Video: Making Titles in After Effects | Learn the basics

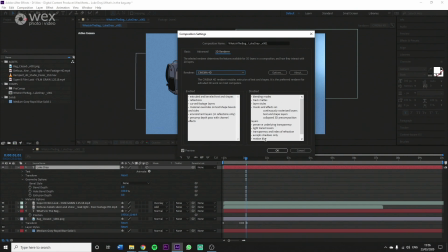You've got these 3 options, but make sure it's on Cinema 4D, because then it'll allow you to have the geometry options.
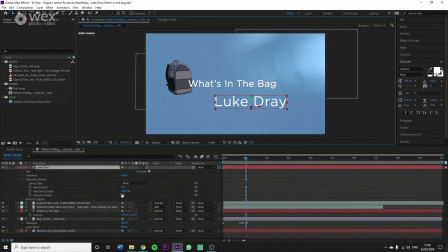And then what we want to do is we want to use Extrusion Depth to enable the 3 dimensions of this beautiful little bit of text on screen. So I'll just bring that up to 100. And you might have noticed it you can kind of see it on the edges here a little bit.
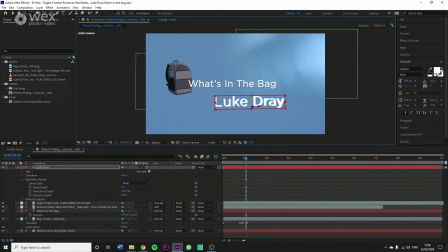If I rotate this, if I hold W, I can just rotate it a little bit more for you. And there you go. So what I'm going to do is, it's all white, I want to add a little bit of shadow. So what I'm going to do is I'm going to go to animate, just here on the text layer,
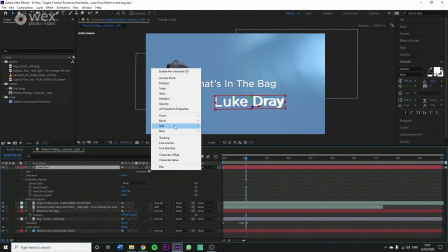hit this little arrow, and you want to go to side, and you want to go color,
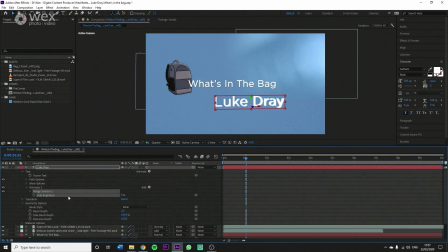and you want to go to, let's go to brightness, because that's more or less what we want to do, and we want to bring that down into the negatives. So it goes nice and shadowy, nice and dark. I'll tell you what, that's not working for me. So let's scrap that.
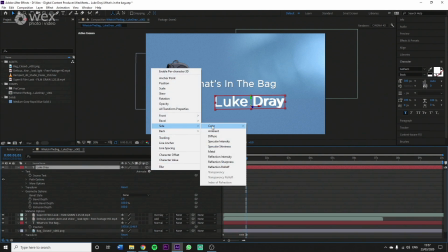Get rid of that, and let's try again. Let's go to side, color, and let's go to RGB, because now we can actually choose the color.
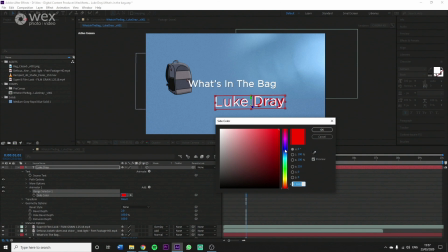I wasn't really a fan of the gray that it was giving us, so we're going to use a color instead. And I think more blue, can't go wrong with blue. It's a very blue palette, so let's just keep going blue. Let's blue it up, blue it out of proportion, and let's just bring it into a more desaturated kind of blue.
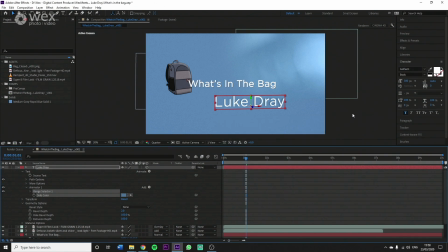That looks okay to me. Very subtle. And now what we're going to do is I'm going to do a little, let's see what this looks like in medium. I'm going to see what it looks like when it's bolder. You see, that's more dynamic. I'm going to go with that for this one. Maybe they make the text a little bit bigger as well. Maybe just like 350, something like that.
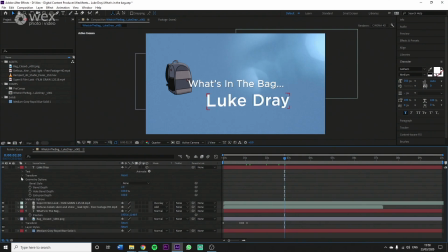Oh, come on, 350. Thank you. So now I'm going to just like collapse the text bit, collapse geometry, and go to transform. And what I'm going to do now is I'm just going to hit position, because this is going to be our end position, don't forget. So we want to hit that first, then we want to dial backwards in time,
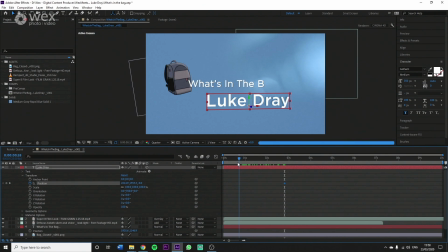maybe to about when this is just about here, maybe like half a second in. What's in the bag? Ellipsis. So about a second and a half in. And we're going to grab our Z axis, and we're just going to bring it all the way out of frame, just drag it all the way back.
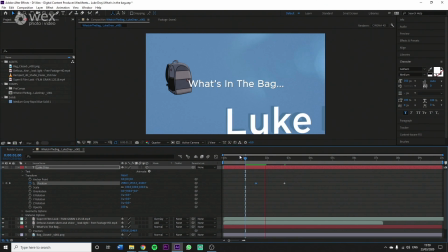And now what that does, it's just going to fall back into place like that.
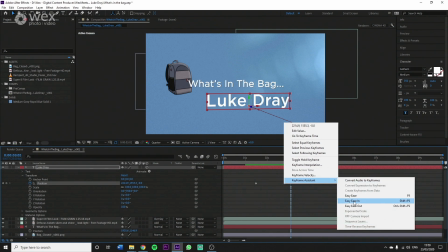And obviously, it's gospel to you all now. We want to ease in, so it doesn't just kind of slap back.
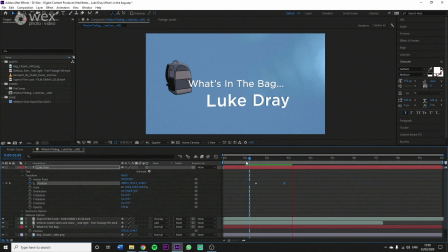We want it to kind of softly sit into place. Okay, something not quite right about it, but that's probably to do with this line here. So what we're going to do is we're going to grab this little circle here, because this is like a little handlebar.
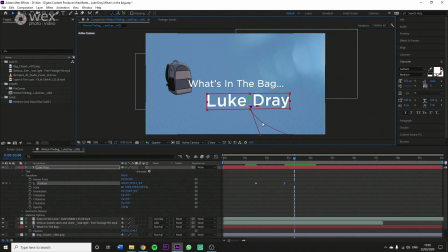We're just going to curve this line, and this line, each of these little dots along here is where each of the keyframes are between these two. These are the frames between these two keyframes. Sorry, I nearly got mixed up there. And we're just going to drag this line out and just create a little bit of a curve.
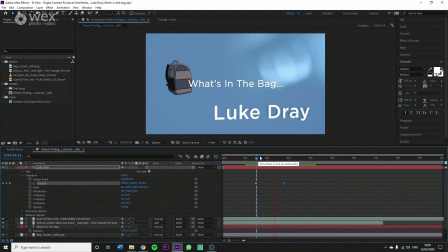As you can see now, it's going to go up a little bit, and that's all good there. All right. So I think that looks good to me.
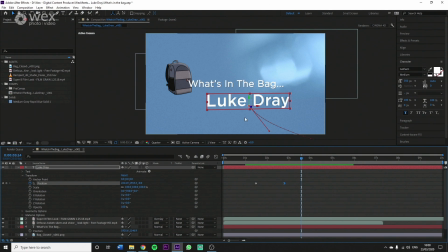Now, something I would really like to see is that as it lands, we're going to get a little bit of like maybe just a little bit of a flash or something.
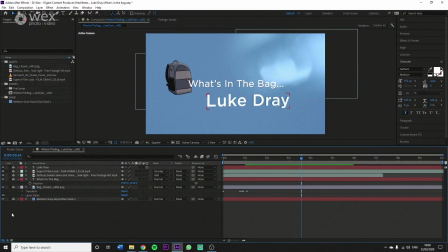Make it a little bit more interesting and exciting. Let's lock all of these off so we can't alter them in any way and break our animation. Let's save it as well. Always Control S, always Control S. You never know when it's going to crash on you. We're going to make an adjustment layer. And the adjustment layer goes into the solids. Remember what I told you is that this solids bin will contain all of your solids and all of your adjustment layers. You don't need to keep creating new ones. You can just keep dragging and recycling all of them. If you make too many, it just looks messy. Of course, I'm not sure what much of a difference it makes.